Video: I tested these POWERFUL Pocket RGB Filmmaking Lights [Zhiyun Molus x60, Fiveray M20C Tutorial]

Okay I'm gonna take a mid-roll break now to talk about the music that I've been using in this video. Lately I've been sourcing my music and my sound effects from audio.
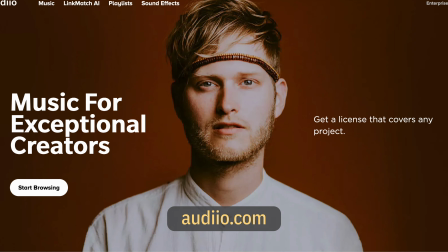4:47 For me what makes audio really special is that it makes it really easy to get exactly the sound that I want.
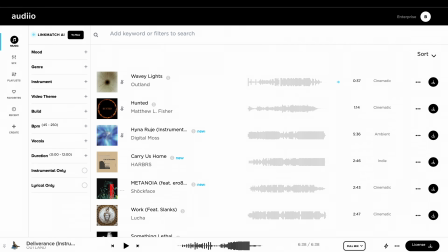4:52 For instance I can choose what kind of dynamics I want to have in my track. So if I'm making like a movie trailer and I want the music to be constantly building in intensity,
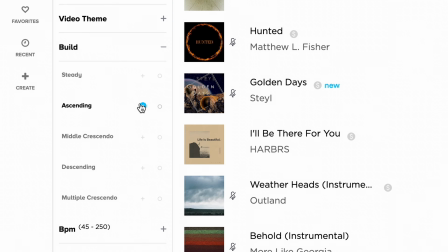5:01 then I can choose that by choosing the parameter build and then I choose ascending.
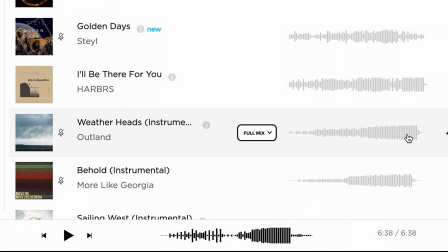5:07 And then any track that I choose here will give me a steady build to a climax. And there's an even more advanced way to find similar tracks. Let's say there's a particular song that I really want to use but I can't license it.
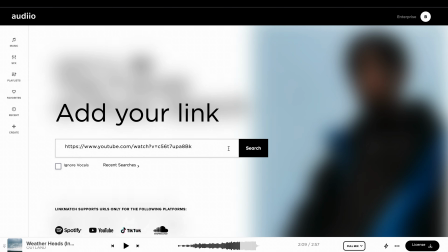5:17 I can just copy and paste the URL of that song from YouTube or something else and then I paste it into the LinkMatch AI search engine,
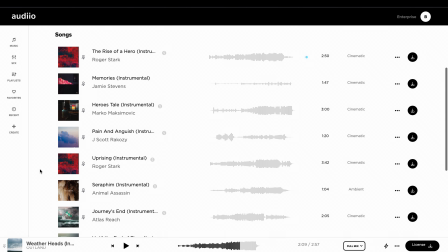5:25 and it will use AI to find similar tracks and present them to me. That's just a few examples of the ways that I use audio. If you're interested, please use my link in the description to sign up because you will get 70% off your first year of Audio Pro with my discount code. All right, now let's get back to the lesson. We are out here on a cloudy day and I wanna get a shot of Kevin walking and I'm gonna track him with my gimbal, but I would like to have a bit of sunlight separating him from the background,
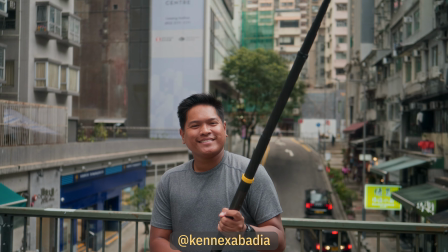5:52 so the shot doesn't look so flat. So I'm gonna have my assistant, Kenneth, holding the light on a selfie stick,
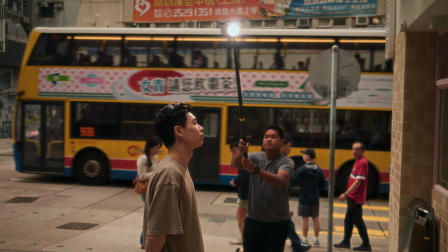5:59 just out of frame, sort of like you would hold a boom mic, and he's gonna keep the light at a perfect angle relative to Kevin's face,
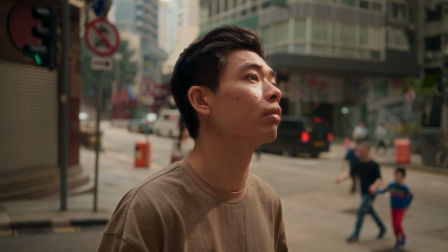6:06 to give me a bit of edge light that separates Kevin from the background and makes this scene come to life.
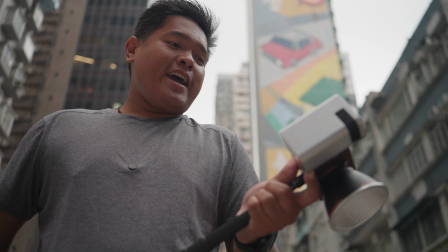6:12 The brightness is 100%, and the color temperature is 6000 Kelvin.
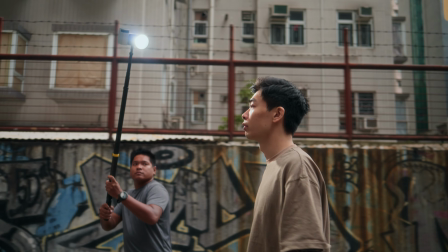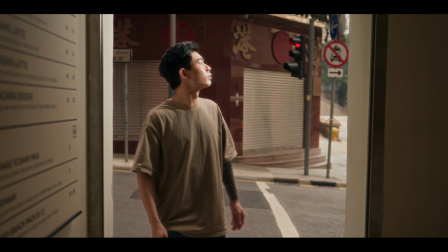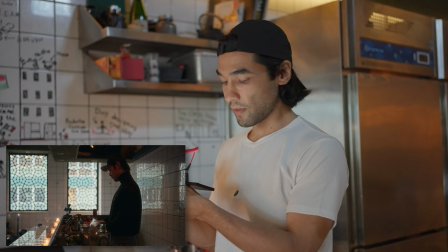6:31 Okay here's the scene with just the ambient light. This is how it looks. Now let's put the M20 on the bartender.
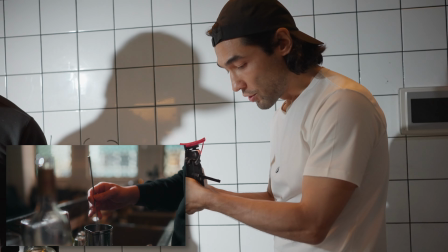6:40 So now I'm moving in and I'm going to shoot in close-up as he makes a martini.
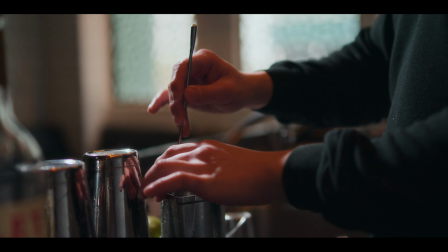6:45 It looks like there's daylight coming from the window.
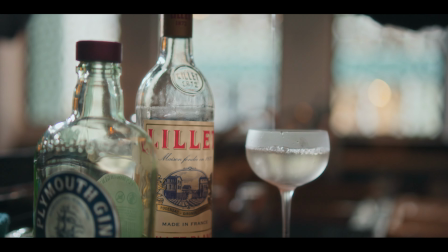Next I want to try to add some sunlight ambience to this bar. So it's basically the end of the day right now. The sun is just about to go down but but we still have some ambient light out there through the door. So I want to film a shot of Kevin and Adina at the bar. They're sitting behind me here.
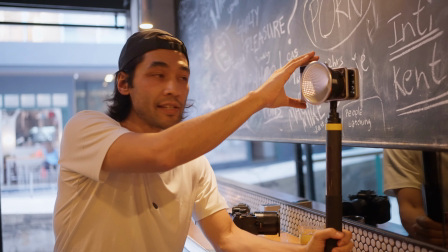7:10 And I want to make it feel more like a sunny afternoon. I've got my X60 on my selfie stick sitting here on the counter.
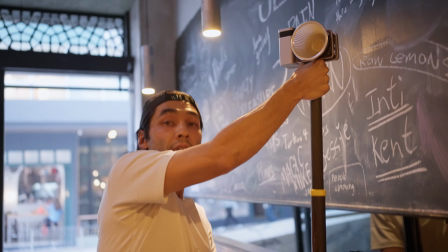7:19 And I'm just going to rise this up over their eye level about this high.
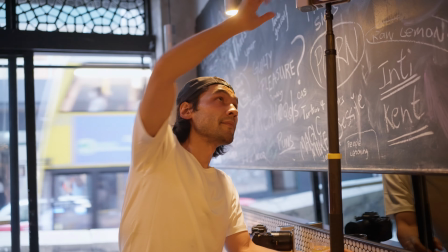7:24 So the level of the light will be a little bit higher than my subjects. So here's without the light, and then here's with the light.
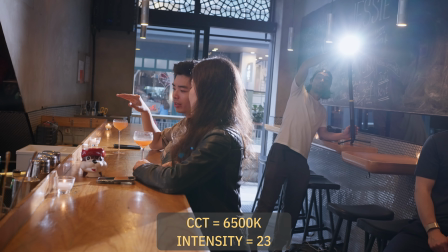7:31 I'm in CCT mode, it's only 23% brightness, 6500 degrees Kelvin,
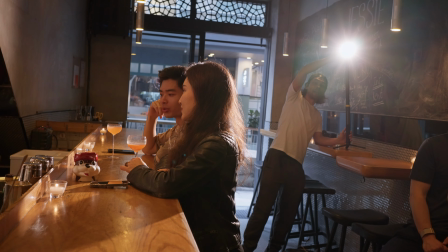7:37 so I can make it warmer if I want, for a later afternoon feel, or cooler if I want.
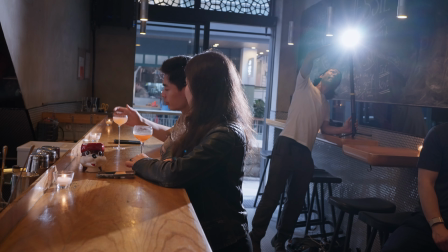7:42 But basically the goal is to match the background light, match the natural light.
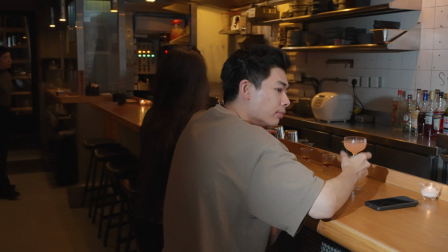7:48 Now I'm going to pan the light a bit and feather it, so it just catches the edge of Adina's hair,
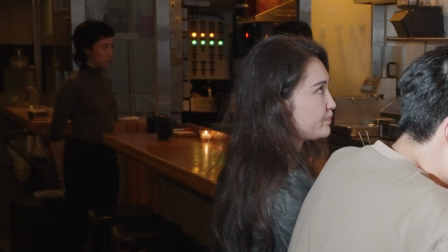7:53 so it's not spilling into the far part of the bar, because that's where I'm going to be standing with my camera,
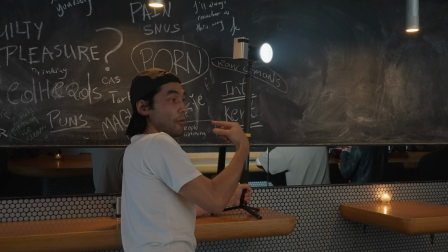7:58 and I don't want lens flare.
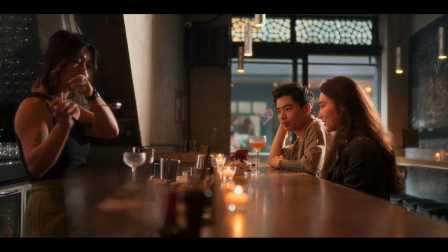8:04 I've never met anyone who doesn't like picking duck. Yeah, it's just not for me, you know. Really?
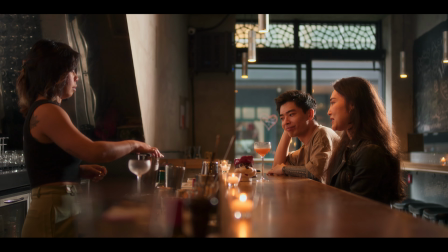8:09 Why? It's a little too greasy, I feel like. It's not greasy. It's like nice fat. It's good fat.
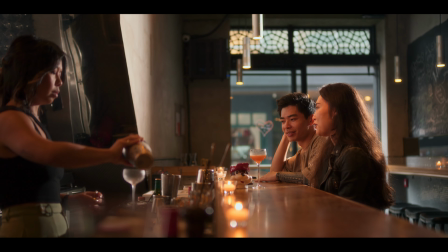8:14 It's good fat. It's healthy fat. Well, probably not, but it tastes good.
Now I'm going for a different vibe in the same location just by switching the camera angle and changing the lighting. So I'm standing here in the back kitchen area that has these glass walls around me,
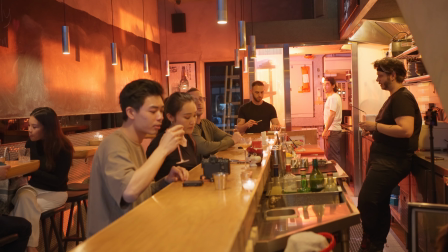8:29 and I'm going to shine my X60 into the glass with an amber hue in HSI mode.
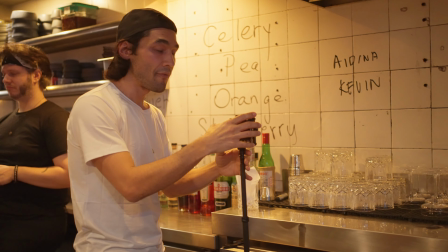8:35 And this is the M20 light, and I've taken off all the modifiers, so it's actually just the bare light.
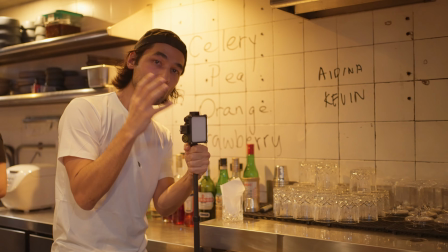8:41 So I can get the absolute most brightness out of it.